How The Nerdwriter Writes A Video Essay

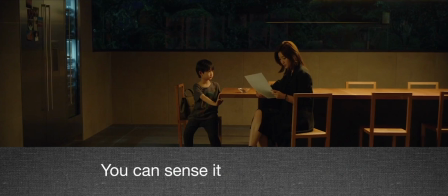Bang Joon-ho is a filmmaker obsessed with rhythm. You can sense it in all of his films, but in his latest, Parasite, he outdoes himself.
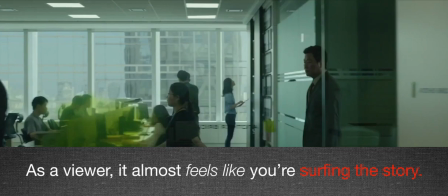The tempo is perfectly calibrated. As a viewer, it almost feels like you're surfing the story.
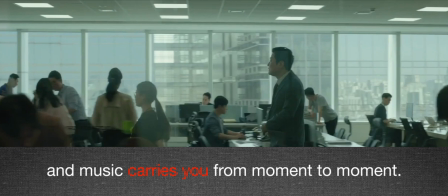The way the editing and camera work, sound design and music carries you from moment to moment.
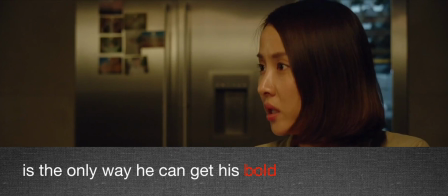I think Bong knows that getting the pacing exactly right is the only way he can get his bold tonal shifts to work.
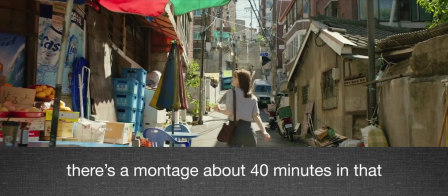The result of such attention to rhythm is a totally immersive viewing experience. The cadence of the whole movie is tightly controlled,
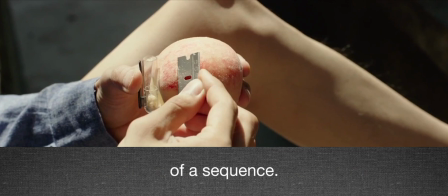but there's a montage about 40 minutes in that distills his mastery into a perfect diamond of a sequence.
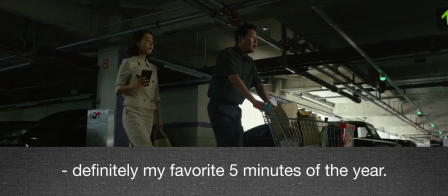60 shots, almost exactly five minutes. Definitely my favorite five minutes of the year.
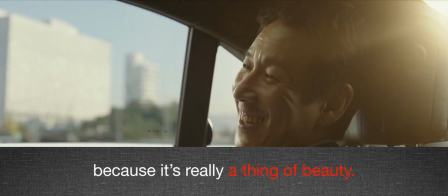And I think it's worth taking a closer look at because it's really a thing of beauty.
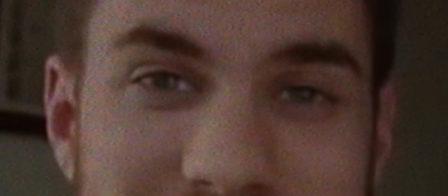One of the things I find fascinating about the nerd writer Evan Puschak is the way he communicates insight,
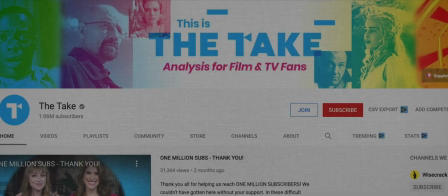which is different from the other video essayists on YouTube, especially the ones with millions of subscribers.
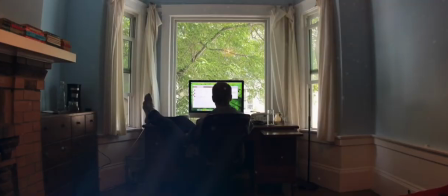Whereas his contemporaries insist on simply communicating their opinions or educational information,
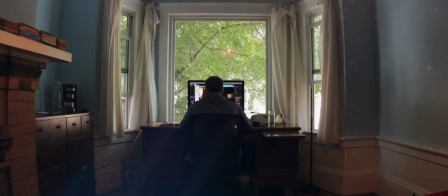the Nerdwriter disregards those as his primary strategy, understanding that his essays will ultimately still accomplish both.
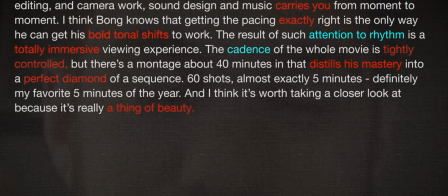So I thought it would be illuminating to look at how the Nerdwriter writes a video essay,
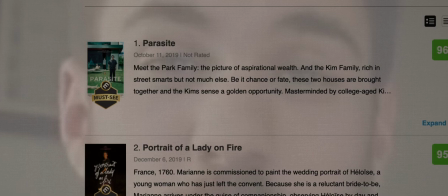in this case the opening of his essay on Parasite, the best film of 2019.
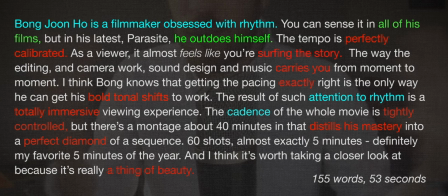This 155-word,
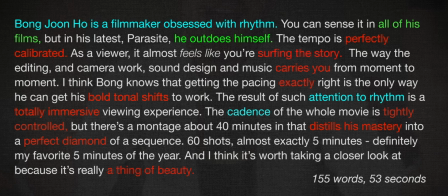53-second introductory paragraph displays a range of techniques that the Nerdwriter uses all the time in his essays.
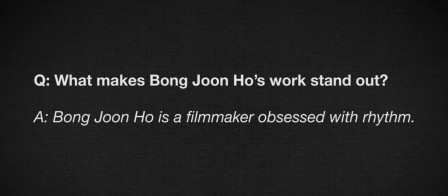The first thing to note is the opening sentence, which is effectively the thesis of the piece, or the answer to an assumed question that the essay is asking. And that thesis usually communicates a particular insight unique to Pushak's worldview.
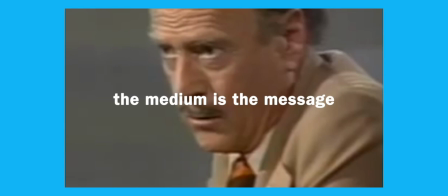This commitment to unique insight and razor-sharp perception give the Nerdwriters videos their gravitas.
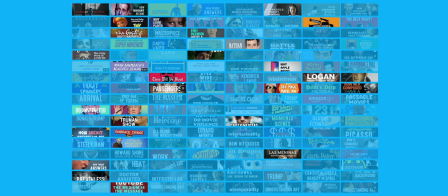Looking only at the past four years, The Nerdwriter has released 136 video essays, and of those, 30 of them, or 22%, begin with a thesis statement within the first two sentences,
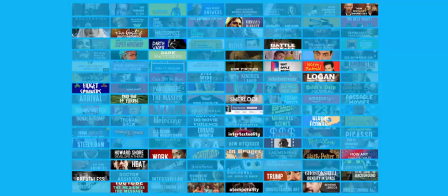and 36 have a version of the thesis as the title of the video.
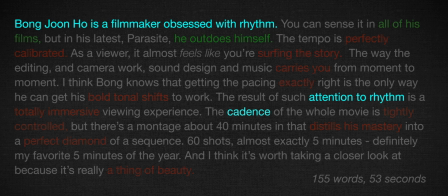In this video, Pushak is so committed to his thesis statement that he even restates it midway through the introduction,
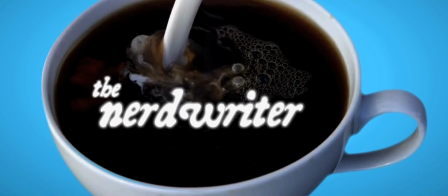another classic essay tactic. But that isn't the only way Nerdwriter videos begin.
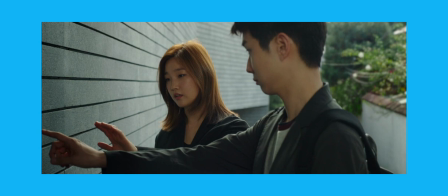I told you that this video begins with a thesis statement, and while that is technically true, it isn't the actual opening.
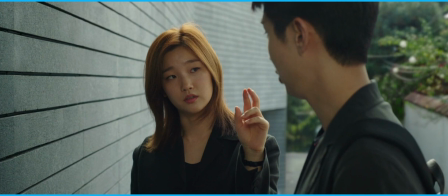The video begins like this. At first glance, it might seem like he picked this particular scene because it's attention grabbing.
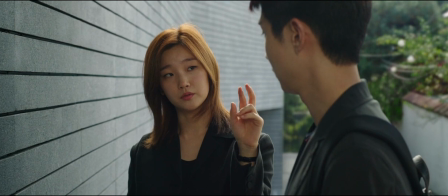It's funny, light, and even elegant.
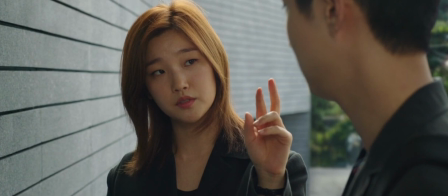But if you look closer, you realize that this scene is actually a quintessential example of the thesis of the rhythm of the film.
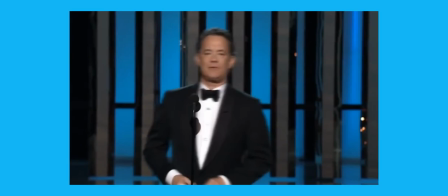In other words, Evan shows the viewer the thesis before he states it. And it doesn't always have to be an example directly from his subject.
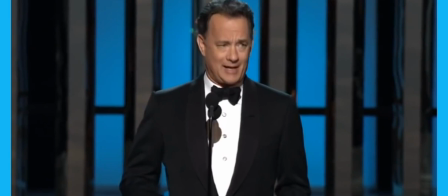He often starts a video with some completely random subject, seemingly unrelated to the topic at hand.
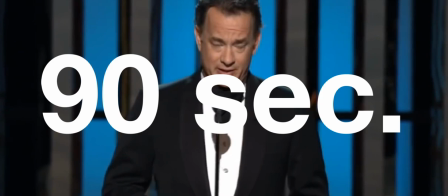Like this video about Interstellar, which begins with 90 seconds describing Avatar.
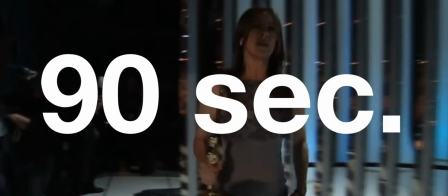In the hands of less For less experienced essayists, this can come off as clickbait,
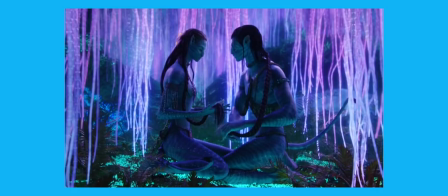but in the hands of the nerd writer, it builds interest by approaching the topic sideways.
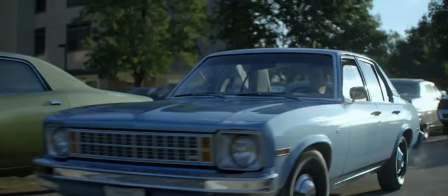The importance and effectiveness of these cold openings on the thesis is how it makes a deductive structure inductive. Most essays follow this structure, but the nerd writer reverses the first two. This is a brilliant way to subvert the classical essay in a manner that serves its new video medium.
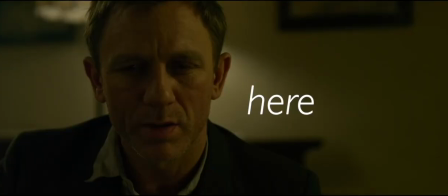It allows the nerd writer to forego an elaborate introduction of the topic's background and a verbal
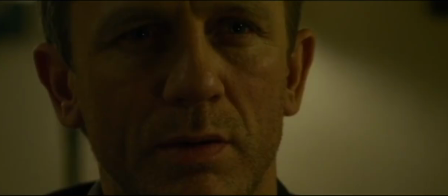explanation of the context by immediately immersing the audience within the context.